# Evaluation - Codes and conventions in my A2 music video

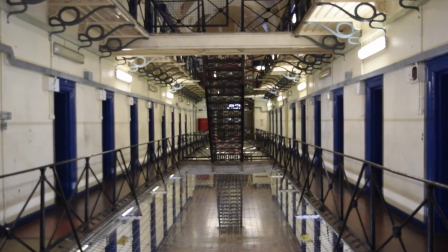0:05 One of the key conventions that we continued to display in our video was the use of a rustic abandoned setting.
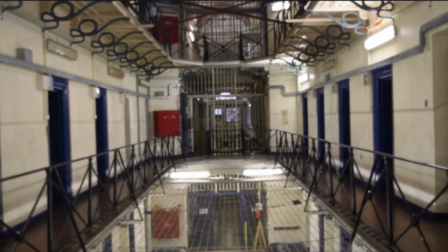0:10 Typically, indie genre music videos are set in an alternative location to progress the narrative and create enigmas. We used the prison as our location choice, which was both interesting and progressed our narrative.
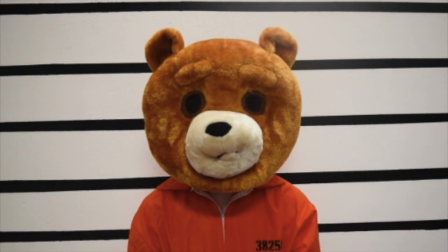0:25 Choosing this location also helped us to use other conventions typically seen in an indie genre video, an enigma code. Through using this location, we were able to get the audience to question how and why the protagonist ends up in such a location.
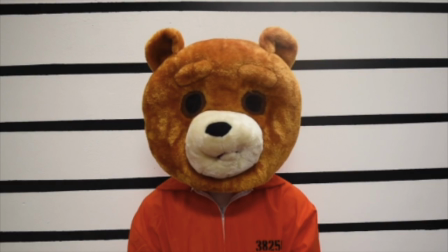0:39 Not only does this give the narrative more depth, but it also created a much more interesting viewing experience for the viewers, immersing them in the narrative. This is because the viewer is actively engaged with the video as they are waiting for the answer to their question.
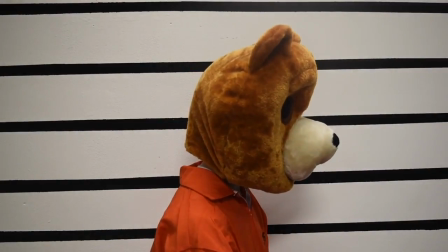0:56 Keep my hands on myself.
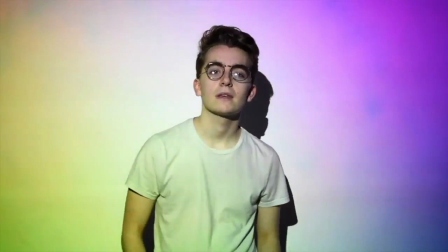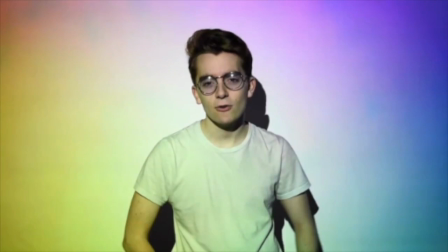1:03 The costume that we used in the performance-based half of the video is also routinely used in indie genre music videos. When choosing the costume, we decided to use clothes that would not commonly be seen in a music video, so to express the genre of the music.
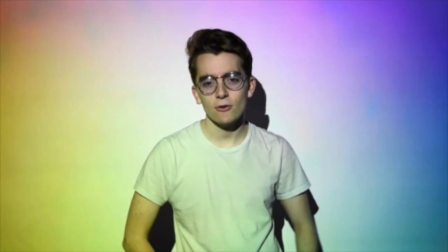1:18 It's fairly uncommon for an artist to be seen wearing glasses in their own video, and so we chose to include this form of costume.
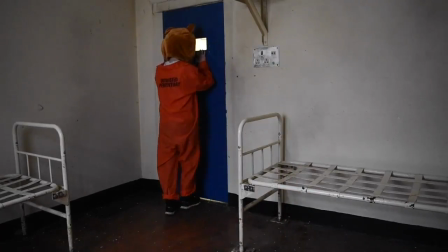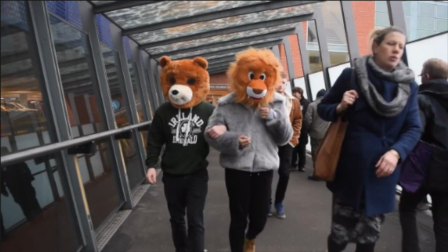1:32 Throughout the entire video, we used a lot of jump cuts. This is very typical of an indie genre video. This was done in order to keep the cuts up to pace with the song, but also show the time passing between each scene, which is very important for us considering the jumps we kept making between past and present. The same technique is seen in a lot of indie genre music videos to show a state of confusion,
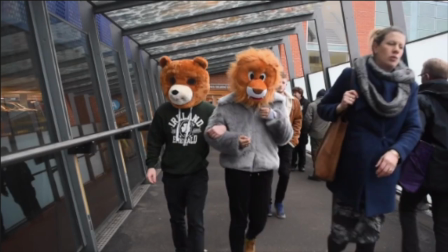1:51 which we felt illustrated the complex and confusing relationship that the characters in our narrative have.
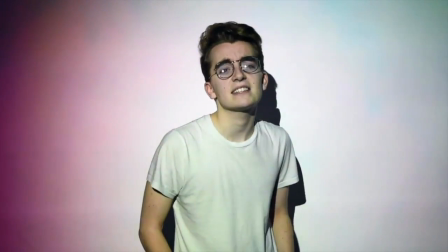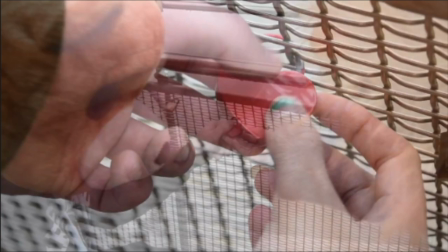2:03 Another convention we challenged was editing, when we used a dissolved transition for a cut in our video. This is more common in a pop video, as the genre usually covers less thought-provoking topics, such as romance and partying. However, because we have explored a romantic narrative in our own video,
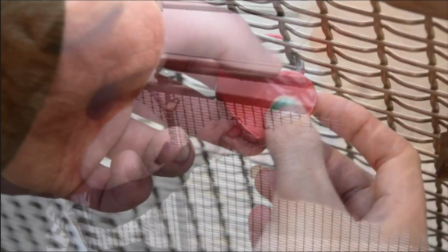2:19 we felt as though it would be appropriate to use this editing technique as a way to show the close relationship the two characters have. The conventional editing techniques of an alternative video were also challenged through the use of a montage. We used this to show the progression of the relationship that the two characters had and the happiness that they felt.
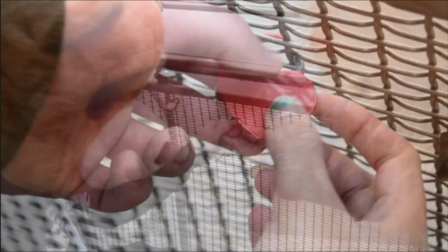2:36 However, this is typically seen in pop videos rather than the indie videos, as it is an editing technique which lacks focus on specific elements of a scene.
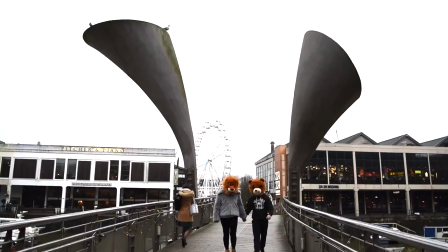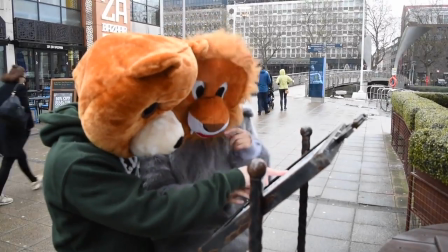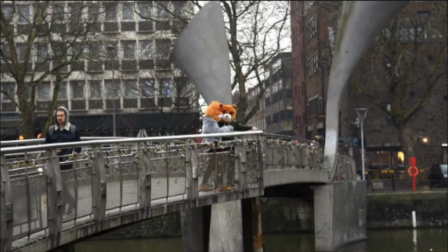2:55 A convention we challenged at the start of the video was the uses and gratifications of our video. During the romance scenes, we wanted the audience to experience a sense of escapism from their everyday lives into what appears to be an idyllic relationship. Although at the end this is not the case,
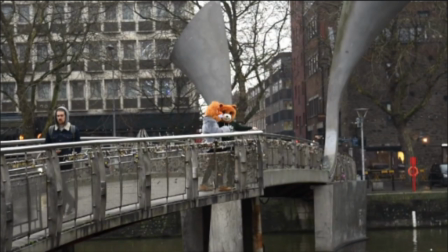3:10 it is fairly unusual for an alternative video to be perceived as a form of escapism when they are usually used as a source of information or integration.
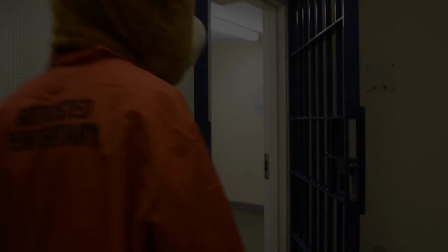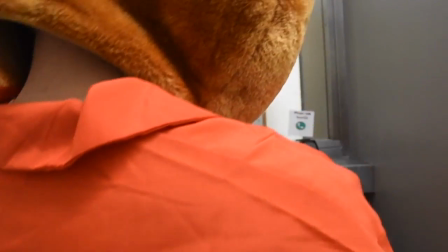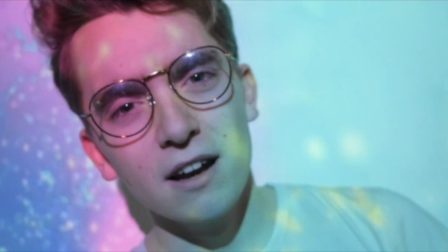3:32 Another convention we developed was the lighting in the performance shots. Although there is usually bright contrasting lighting used on the protagonist, it is rarely ever colourful. We used colourful projected footage onto the artist so that it would contradict the narrative, causing an enigma, which is typical of an alternative video. In that way, we developed this convention.
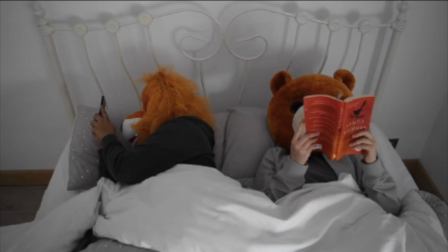3:55 A convention which is common for all videos from all genres is the editing technique of cross-cutting between narrative and performance. We also included this in our video as we wanted the video to show the artist who sang the song, as well as providing a visual representation of the song's lyrics.
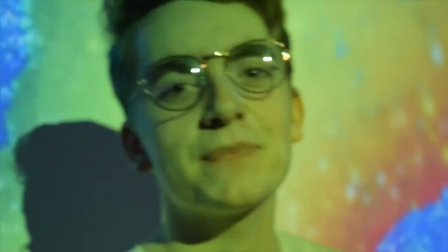4:12 Ooh, I'm a rebel just for kicks now. I've been feeling it since 1966 now.
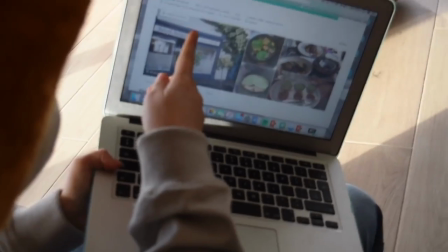4:18 Might have had your fill, but I feel it still.
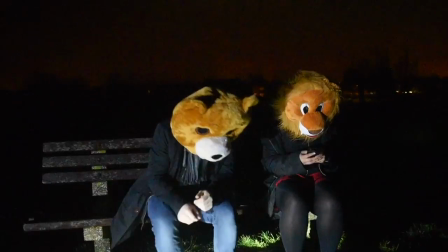4:24 Ooh, I'm a rebel just for kicks now. Let me kick it like it's 1986 now.
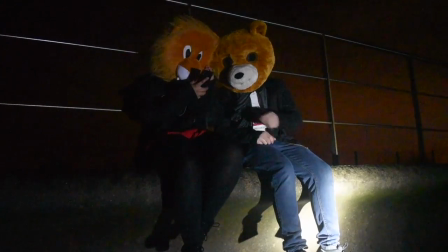4:30 Might be over now, I feel it still. We could fight a war for peace.
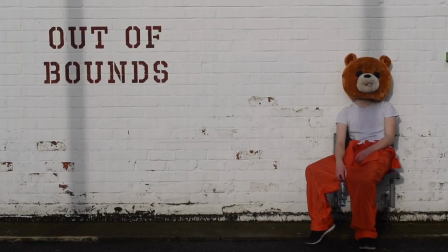4:39 Give into that easy living, goodbye to my hopes and dreams.
A convention that we did develop was the use of costume.
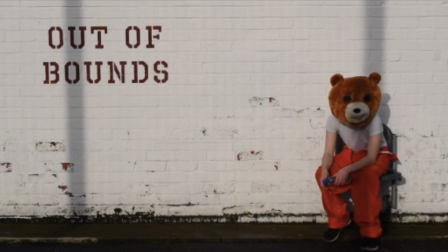4:46 In a lot of indie music videos, the protagonist is seen wearing costume which connotes to the audience that the character is rebellious and ambitious. This is usually shown with the character wearing black heavy clothing. We challenged this further by dressing our protagonist in costume which wasn't black, but still conveyed a darker side to their character.
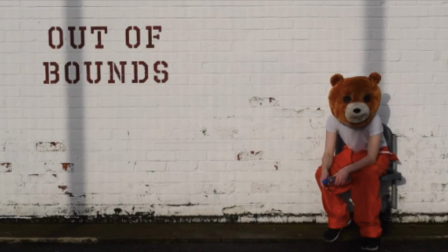5:04 This was particularly clear in the prison footage, where Sam wore the prisoner's costume, allowing us to show the darker side to his character whilst also challenging a convention. This made our video more engaging compared to a typical indie genre video.
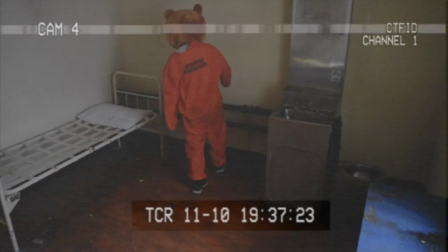5:21 The convention we challenged in our music video is based off of Pink's video for her song Just Like Fire. Here we use the literal lyrics as a basis for the visuals. This is fairly uncommon in indie genre videos and more typically used in pop videos.
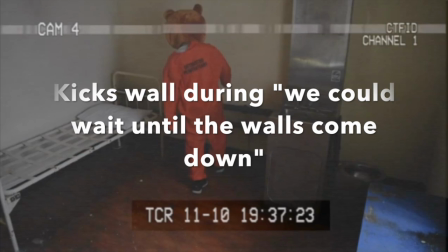5:36 However, we felt that by including this illustrative example of the lyrics, it might provoke the audience into pairing some other scenes of the video with the lyrics of the song.
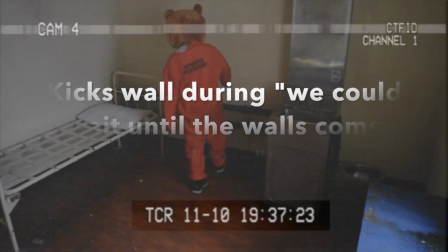5:44 This may make it easier for the audience to understand the narrative and pay attention to it.
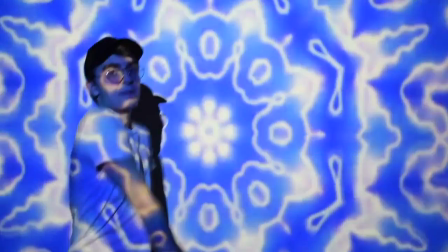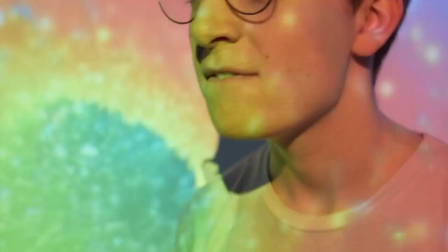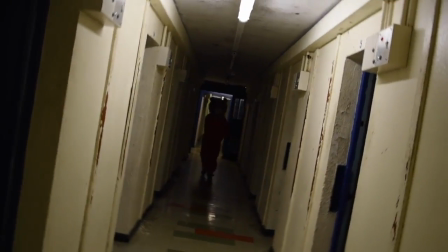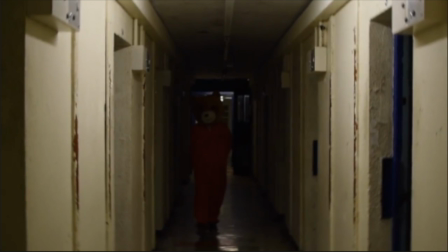6:05 We continuously use low-key lighting. This is consistently seen in indie videos as it is appropriate for the narratives that accompany the genre songs. For example, in the music video for Alt J's Breeze Blocks, because the topic of domestic abuse is explored, a low-key light is used to accompany the narrative. This is something we tried to replicate in our own video,
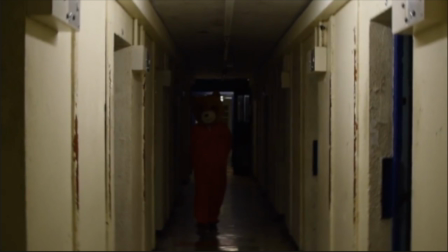6:24 using low-key lighting on the present-day clips of the protagonist to foreshadow and hint to the audience that he is not in fact the hero he seems.
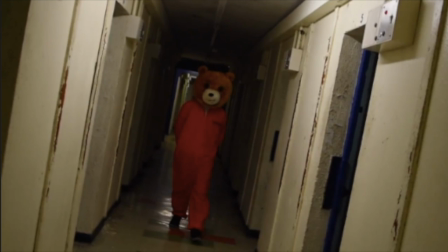6:35 Another convention we used was camera movements in our video. This was particularly clear in the narrative when we used a candid shot of the protagonist walking down a hallway. Like most things associated with the alternative genre, it is a unique camera movement used very rarely.
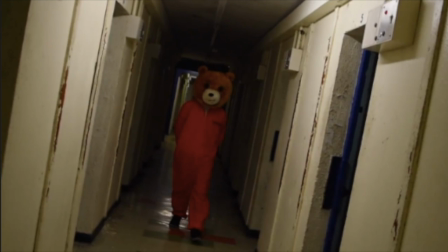6:50 I think it worked well paired with the low-key lighting in the shot, as the eerie movement clearly showed that something might be off with the character.
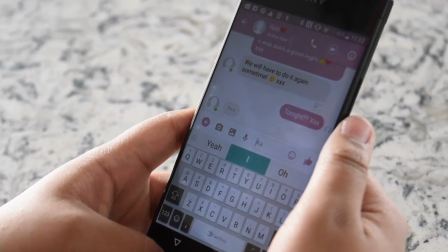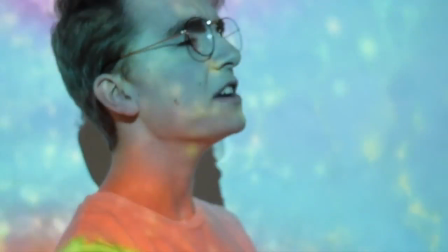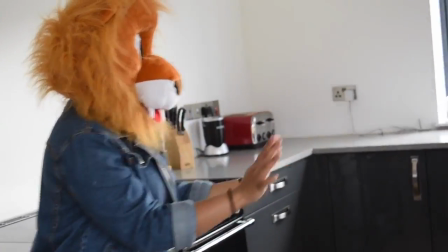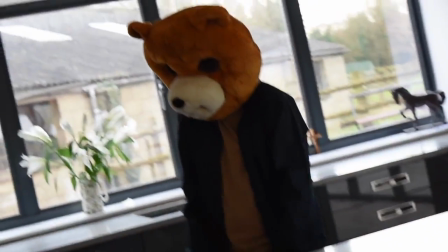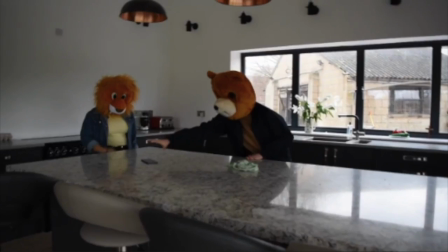7:20 The convention of an unusual costume can be seen throughout the entirety of our video. We chose these not only because they suited the genre, but also because they provide a form of escapism from everyday life for the viewer. The masks that the characters wear foreshadow the upcoming events and are symbolic in that way.
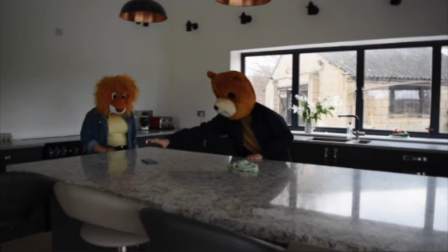7:37 Naturally, bear and lions are two different species and don't cohabit. This foreshadows the end of the two protagonists' relationship. The animal masks are also symbolic of animal instincts, which become very clear during the violent scene at the end of the video.
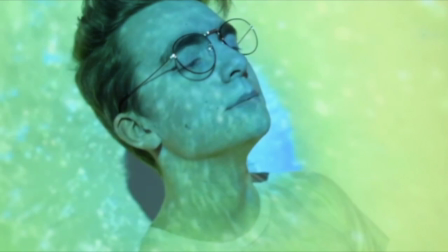7:55 Similarly, the convention of camera movement was used during the performance in our video. Whilst other genres of music will film their artists using a tripod, alternative artists are usually filmed freehand. I think this is done to show that the artist has a slight edge to them, making them and their music more appealing.
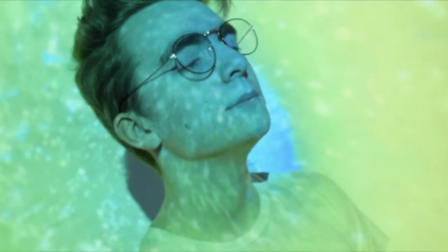8:11 We use this in our video so that we can present the artist as a role model.